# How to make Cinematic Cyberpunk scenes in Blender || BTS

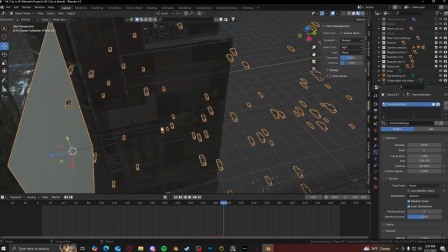I'm really bad with them. So if anyone can, like, I don't know, tell me how to actually get this working,
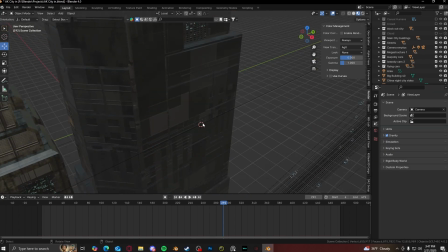I would totally be glad to listen. So because that didn't work, I had to use the difficult way.
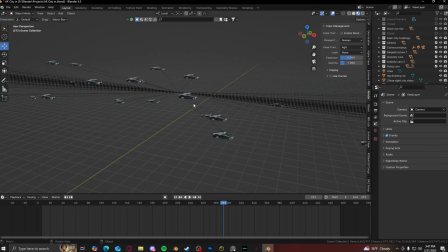So all I did was I made these really low poly cars,
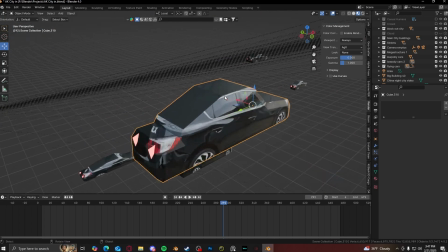and I just added a car texture from project from view from, like, I think it was like this angle right here, and I put it on there,
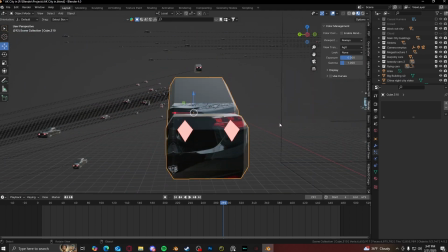and then gave it blue headlights and red backlights.
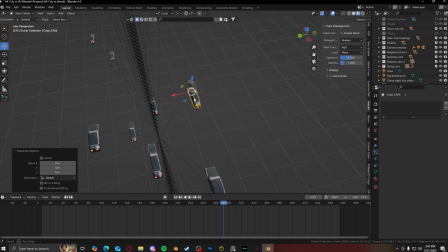And what I did was I just copy and pasted it all over. Made different varying sizes, so I made this one like a little thinner. This one's like normal size. This one's a lot longer, and I just did that all over.
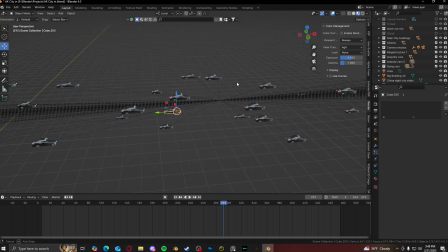Just copy and pasted each and every single one of them, and I parented them to one giant curve. And then all I would do was just select all, and then copy and paste them all over the place.
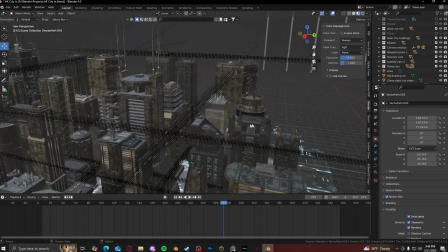Flip it around sometimes, so some cars are going the other direction, some cars are down here,
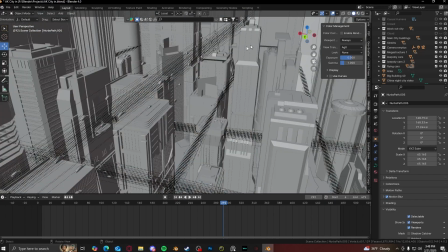and that is all I did for the flying cars here. I just keyframed.
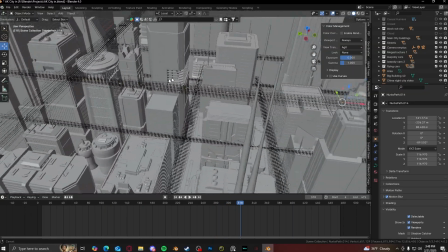All I did was keyframe the curves that the cars were parented to make it just go forward in one straight line at a constant pace,
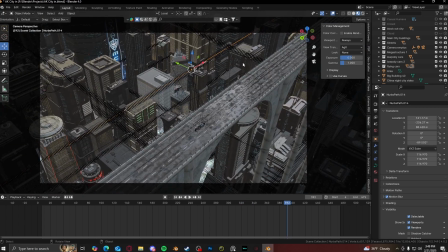and I just copy and pasted that all over the place. And that's just like the quick rundown of how I made this render.
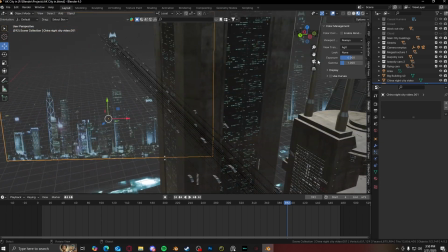This plane back here is meant to fill in this area.
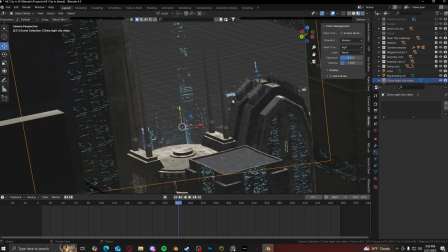It's meant to fill in this area right here that I can't put buildings back in.
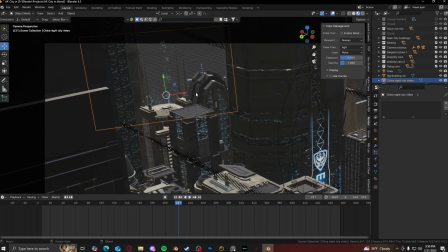So like this area back here, if I put buildings back there, then, you know, it would use up more RAM, and I would, you know, it would take a longer time to render. But because I just placed a plane in there, and because the background is black, you're never gonna notice that there's really nothing back there.
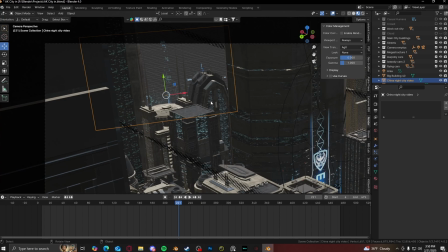So the plane kind of fills in that extra area, and that's really it for this whole render right here.
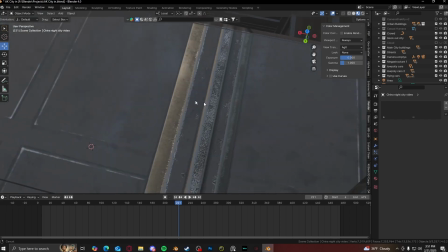So yeah, it's just a tunnel with like a city like inside the building itself, coming out of it, and then showing to reveal the city, and that's it.
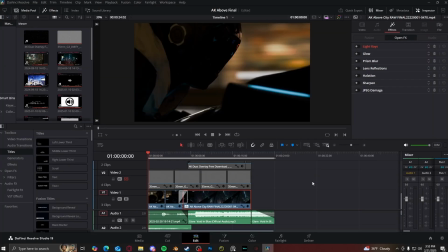Some flying cars, moving streets. And then finally, after a week of rendering, I brought it into DaVinci Resolve, where I could finally do my post-production. The first effect that I added was a noise grain.
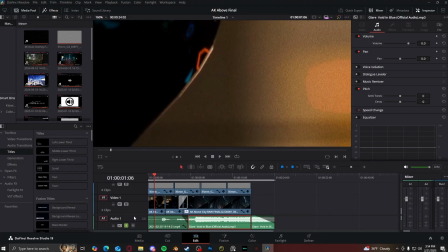You can see the difference it makes. Adds a lot of noise to it. Kind of blurs up or mixes up the noise artifacting that still showed up in the render even after 4K.
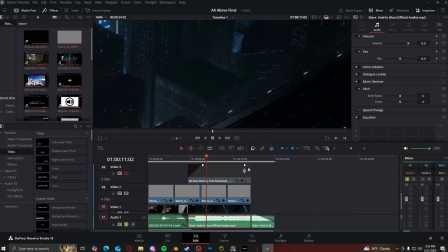Then the next thing I added was only to the outside scene and not the tunnel scene.
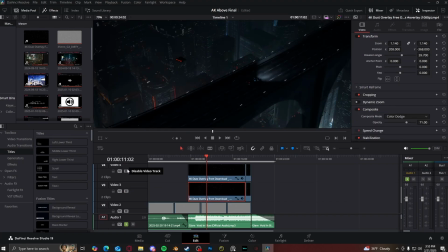It was dust, or kind of just particles that were flying in the air. You can see what the overlay looks like right here. And I just put it onto color dodge mode, which is the mode that I found fits best.
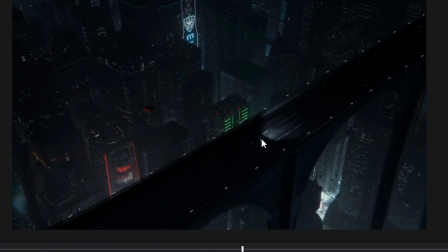And it kind of, you know, it makes the scene a little more magical, a little more flair to it.
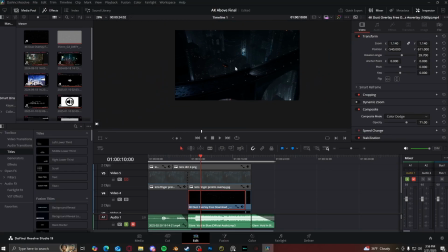And then the next part was some lens fingerprints kind of effect. I made it very, very light, and I put it onto, I made it like 14% opacity, put on color dodge. You can barely even see it in the final render. Makes it just a little bit more brighter. One of the main effects was the lens dirt though.
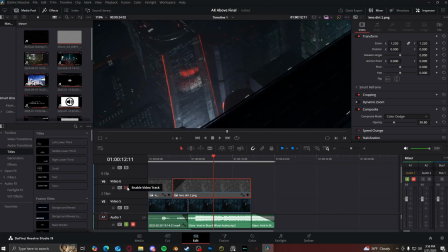You can see the difference it makes right here. There you go.
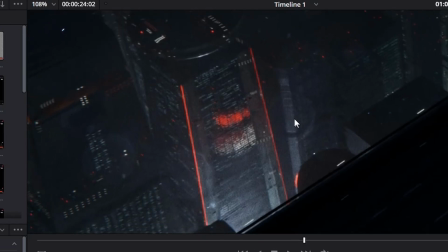Add some lens dirt on the camera and gives it more texture.
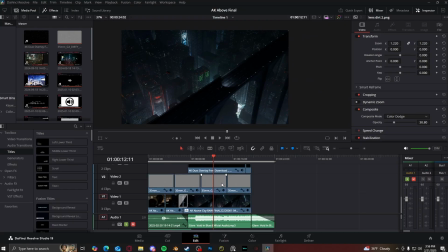And that's all I did for the overlays.
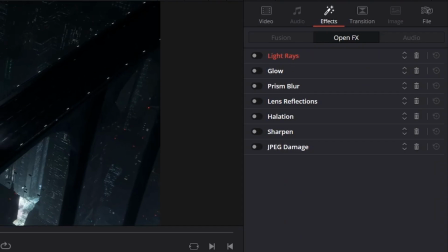As for the effects of the render itself, I gave it light rays first, and I made the light rays go up at an angle.
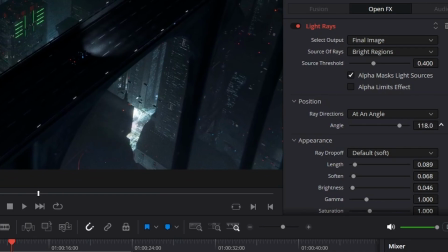Here you can mess with the angle of the light rays. You can see how it changes it right there.
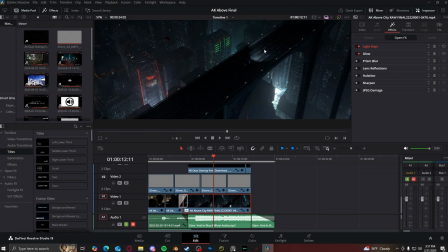And I just made it look up. Next was the glow. Gave it a little more glow in only the bright spots.
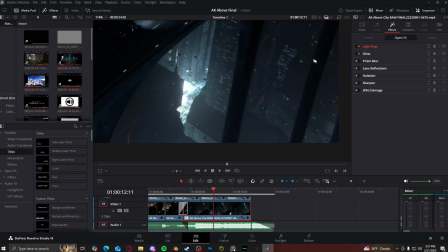Next was a prism blur, which just gives it a little bit more chromatic aberration, a little bit more blur on the sides.